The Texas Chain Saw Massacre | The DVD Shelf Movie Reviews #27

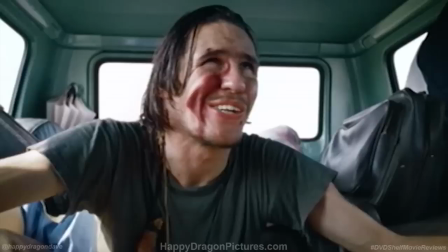(21:30)
Neil modeled the character after his paranoid schizophrenic nephew,
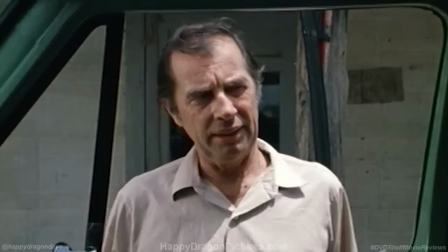(21:34)
and turned in a performance so odd that his unpredictable behavior is almost nerve-wracking to watch.
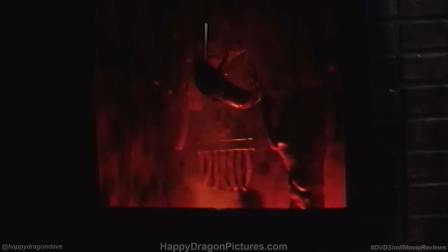(21:40)
Local Shakespearean-trained theater actor Jim Seedow played the owner of the Last Chance gas station and roadside barbecue pit,
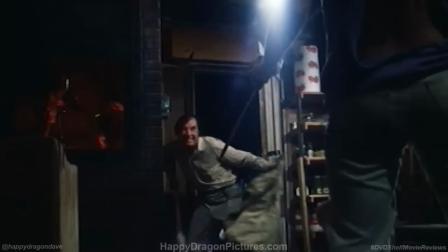(21:47)
simply referred to as The Cook.
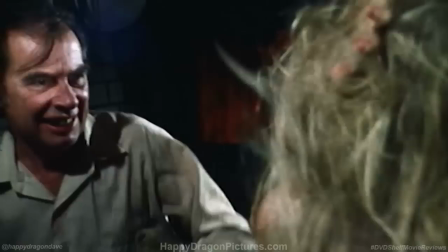(21:49)
This character originally comes off as friendly and helpful, but we later meet the monster underneath and learn just why he's called The Cook.
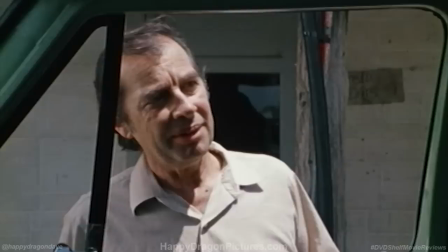(21:57)
Seedow plays the cook as a man with the dueling personalities of a polite southern gentleman and a bloodthirsty malevolent fiend.
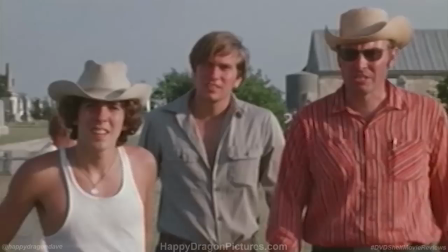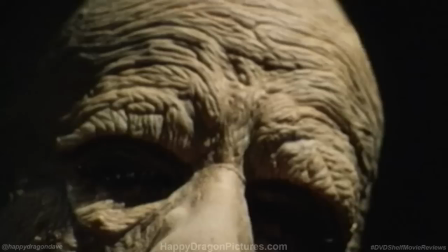(22:11)
Actor John Dugan, who at the time was the brother-in-law of co-writer Kim Hankel, was asked to fill a rather strange role.
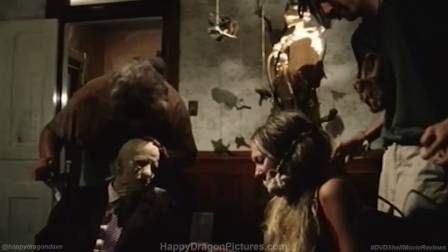(22:18)
Despite being in his late teens, Dugan was cast as the family's ancient grandpa, and his slight build played perfectly to the character's frail look. I was doing a play in Chicago and entertaining children, and then Kim called and said, hey man, are you crazy? I said, of course I'm crazy, you know me. He goes, I got something I want you to do.
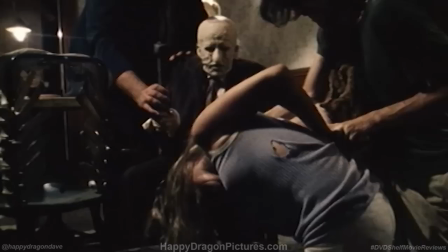(22:38)
So I put in my notice at the play and went to Texas. So I spent the first half of the summer dancing around in tights, entertaining children.
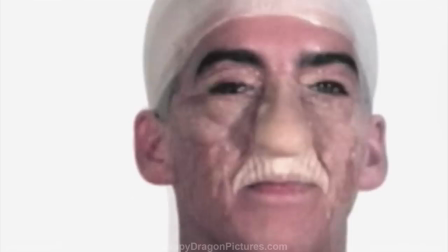(22:47)
Then the second half of the summer, I was hitting a chick over the head with a sledgehammer. To turn the young actor into this ridiculously old, living corpse of a human being, a thick layer of prosthetic makeup was designed and applied, not by some professional effects artist, but by a local plastic surgeon,
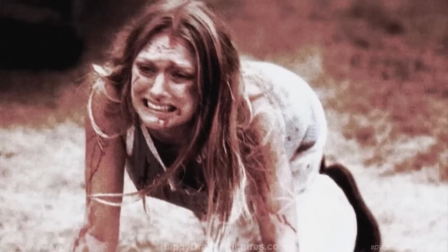(23:02)
Dr. W.E. Barnes. When the movie came around, Marilyn was a friend, and she just mentioned to me one day that she was doing this movie, and they needed somebody to do special effects makeup. And I said, well, I can do that. I don't know if I could do it or not, except I figured I'd been interested in this sort of thing.
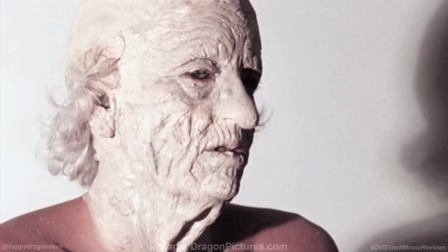(23:21)
And so I bought some books on the subject and just started playing around with it.
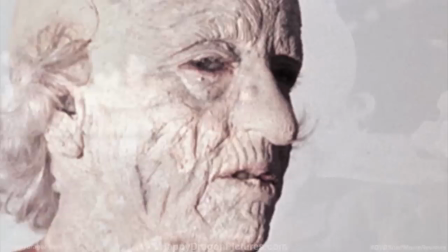(23:25)
I like Grandpa's makeup quite a bit, even though it isn't really the most convincing old man look, but that's kind of what's creepy about it.
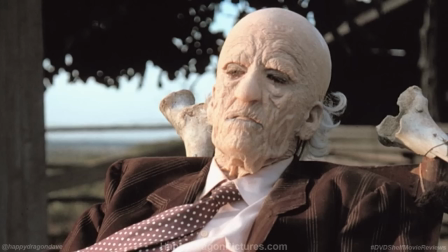(23:32)
It's as if Grandpa is wearing a mask made out of his own pasty gray skin, making it look like he's been dead for quite a while. And as bizarre as it was, the idea is that Grandpa is so old and decrepit, he had essentially reverted back to infancy.
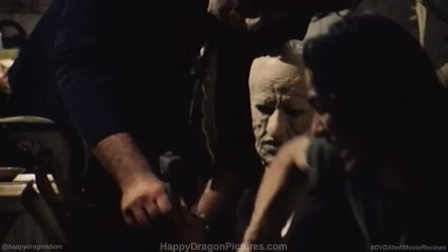(23:45)
He is an embryonic old man. He is so old, he's become childlike again.
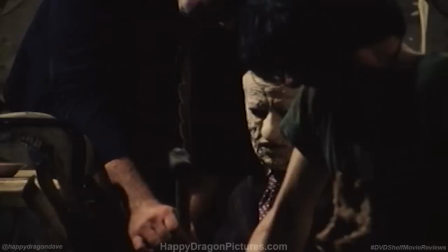(23:52)
And that was the basic direction I got from Kim and Toby. But I can recall Kim, he said, have you ever seen a newborn baby, have you ever seen a baby nurse? I said, yeah. He goes, you know how they're, they, you
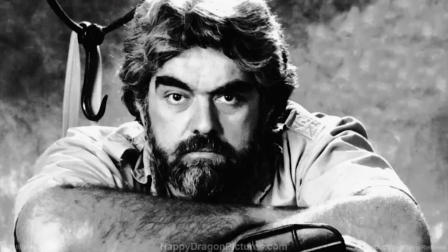(24:12)
know, they kind of get into, you know, they get their hands working and their feet kind of kicked. And I said, yeah, that's what I want.
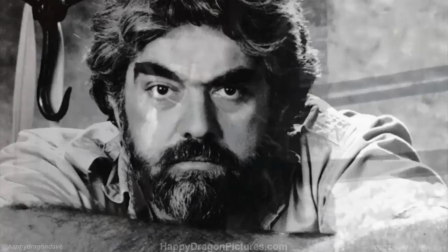(24:20)
Standing at an imposing 6'4 and 300 pounds, Icelandic-born Gunnar Hansen famously portrayed Leatherface, the brutish family butcher, and one of horror's most recognizable faces, of which he's worn many.
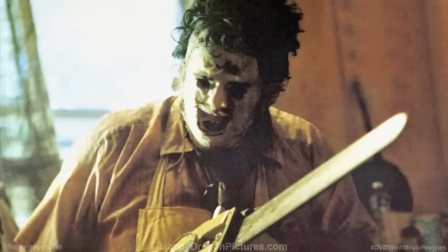(24:33)
When I signed the contract, Toby told me that he'd actually decided he wanted me when I came in the door because I'd filled the door.
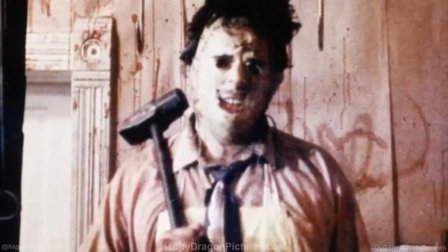(24:39)
The character that best embodies Ed Gein's influence on the film, Leatherface hunts and slaughters people like animals,
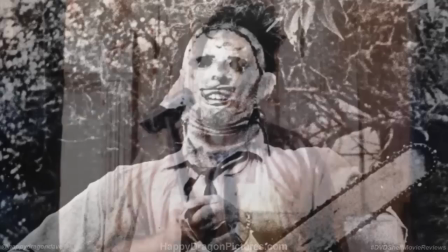(24:45)
and his frightful appearance stems from the various masks he makes from his victims' faces.
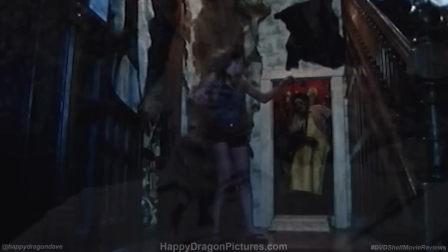(24:50)
Behind the scenes, the other actors kept their distance from Gunnar Hansen in order to make their fear of him feel more authentic on camera, which clearly worked, maybe a little too well.
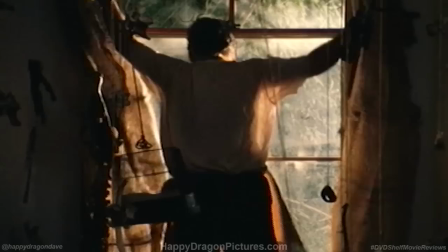(25:02)
But in actuality, Hansen is anything but scary,
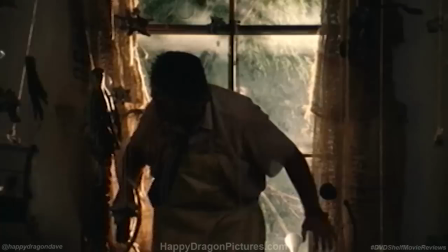(25:06)
and in order to get fully immersed into the mind and mannerisms of a mentally damaged man-child like Leatherface, he did some rather unconventional prep work.